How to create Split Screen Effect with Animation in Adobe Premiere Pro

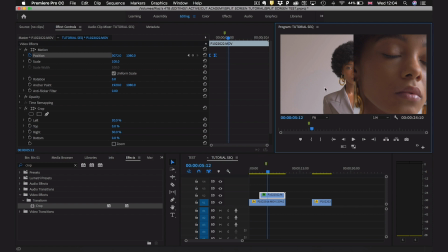However, what you can see is that our original piece of video is now being covered by this new one. So we're going to need to adjust this original video with this new one so that we preserve the image and we can see everything that we want to.
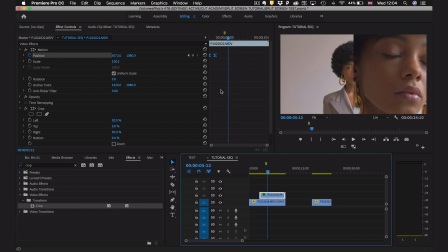So what I'm going to do is I'm going to stay on our top layer, and I'm going to toggle to the end position of this keyframe. Now what you'll notice is the playhead actually moves to that area as well. So now we can click on our first clip and it's going to keep that same position that the keyframe's in,
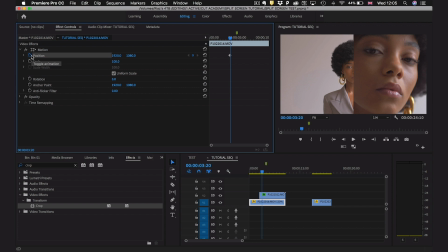and we're going to drop a keyframe here, and then we're going to go back to our top video,
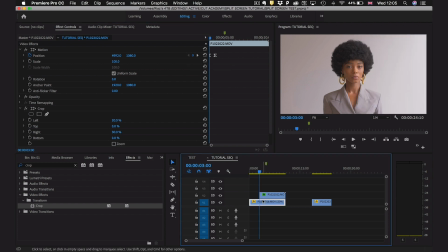go to the previous keyframe, and we're going to drop a keyframe on our original video here as well. So we've got the exact same start and end points for this video. I'm
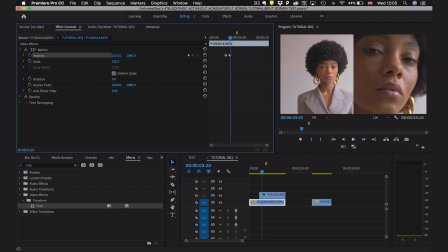then going to jump to the next frame and I'm going to reposition our first video so that we can see everything that we need to in it as well. And that looks great to me. And then I'm going to jump to the previous keyframe.
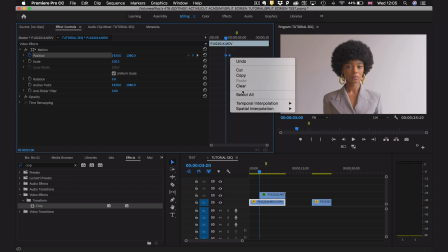Cool. And now what I'm going to do is right click temporal interpolation and ease in.
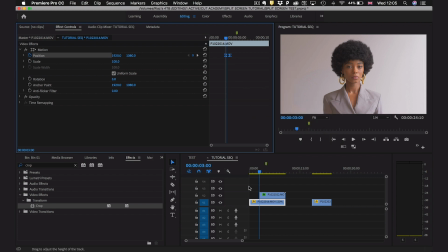Again, that's just going to make the animation a little bit more smooth. Let's have a look at what we've got so far.
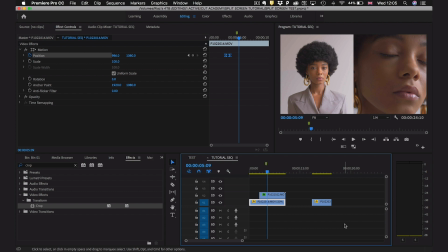So as you can see, we've got a split screen effect with some simple animation in there as well.
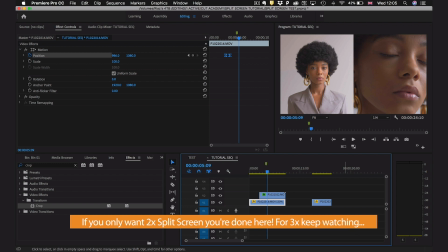Now, say you want to include another clip into this split screen effect. How can we do that? What we're going to do is we're going to drag a new clip on top of our other clips.
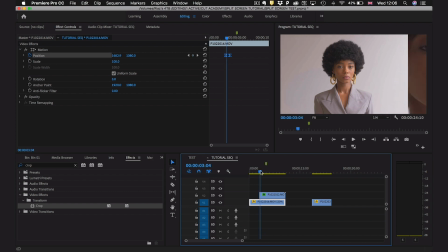So we did our first one at 3 seconds. Let's do our next one at 6 seconds on the timeline.
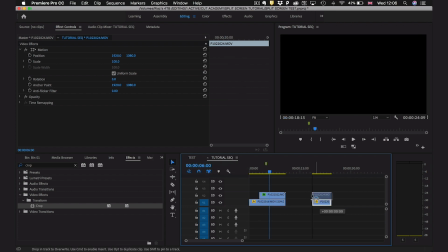And we're going to drag this final clip over on top here as well.
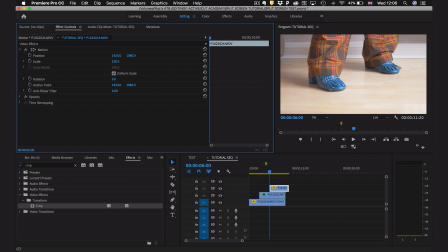First thing we're going to want to do with this final clip is to scale it down and position it roughly where we want it.
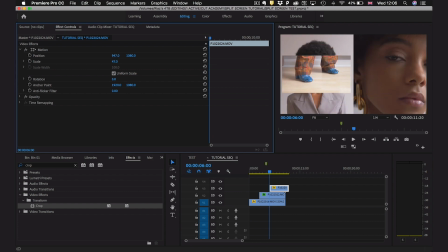So as you can see, I'm going to make this about 50 and then I'm going to position it on the edge here and I'm going to position it on the bottom here.
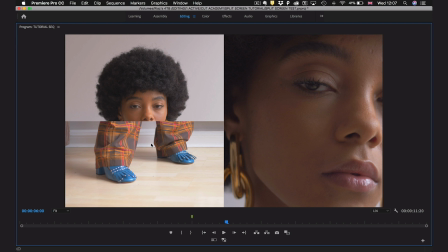This lines up pretty nicely here. We just want to make sure we don't have any gaps in our images.
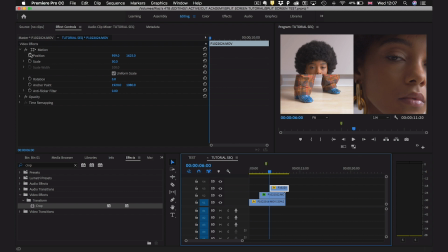And then what we're going to do is we're going to create a new keyframe on this top video layer by pressing the position toggle here. And then we're going to drop another keyframe, 1, 2, 3, 4. So that's 20 frames away.
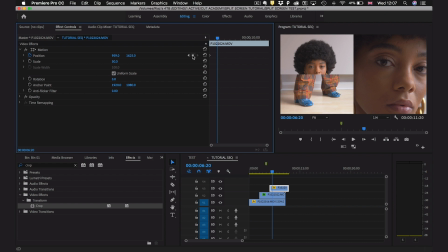And we're going to drop another keyframe 20 frames after our first keyframe. Remember, pressing shift and the arrow key will give you 5 frames automatically. Okay, so we want our video to be fully slotted in by this frame here. And by the first frame, we want it to be completely removed.
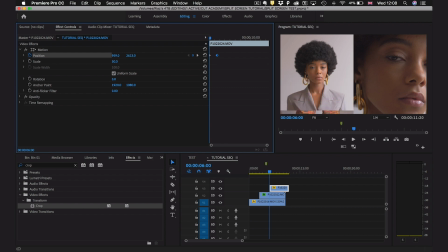So we're going to drag it so that it's sliding upwards. So we're just going to make sure it's completely out of the frame. It's completely out of the frame now. And we can just check that back. As you can see, that slides in.
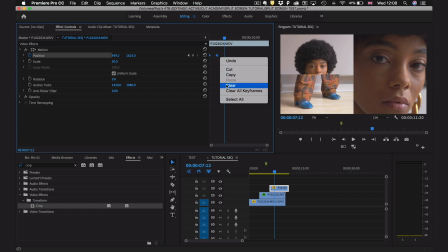Now, what's next? You guessed it. We're going to highlight these keyframes, right click, temporal interpolation, ease in. And now, as you can see, that slides in pretty nice and smooth. But you can also see that we're losing our information in this frame here as we're covering the face with these shoes.
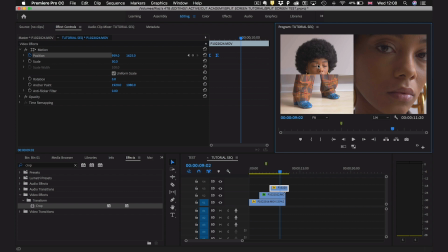So we can also adjust the positioning of this video when this new one comes in so that we don't lose any of that information. So let's go over to our last keyframe, which is the position that the shoes are in their final place, and then click back on our
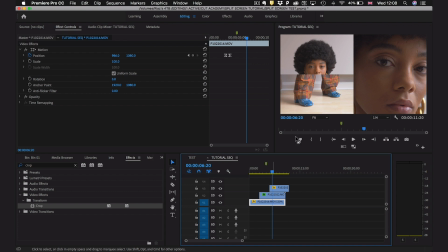first video, which is our original layer here, as that's which video is on the left hand side. So we're going to go back to the first layer and we're going to drop a keyframe there. Then we're going to go to the start of our new layer by using these toggles here, and we're going to drop a keyframe there on the original video as well.
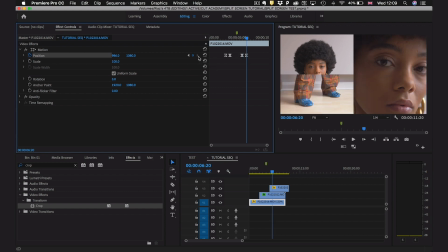Now I'm going to move along to the next keyframe with this arrow here, and as you can see, her face is covered, so I'm going to use the Y value to raise her face just slightly so that we can preserve that information. Let's take a look at that now.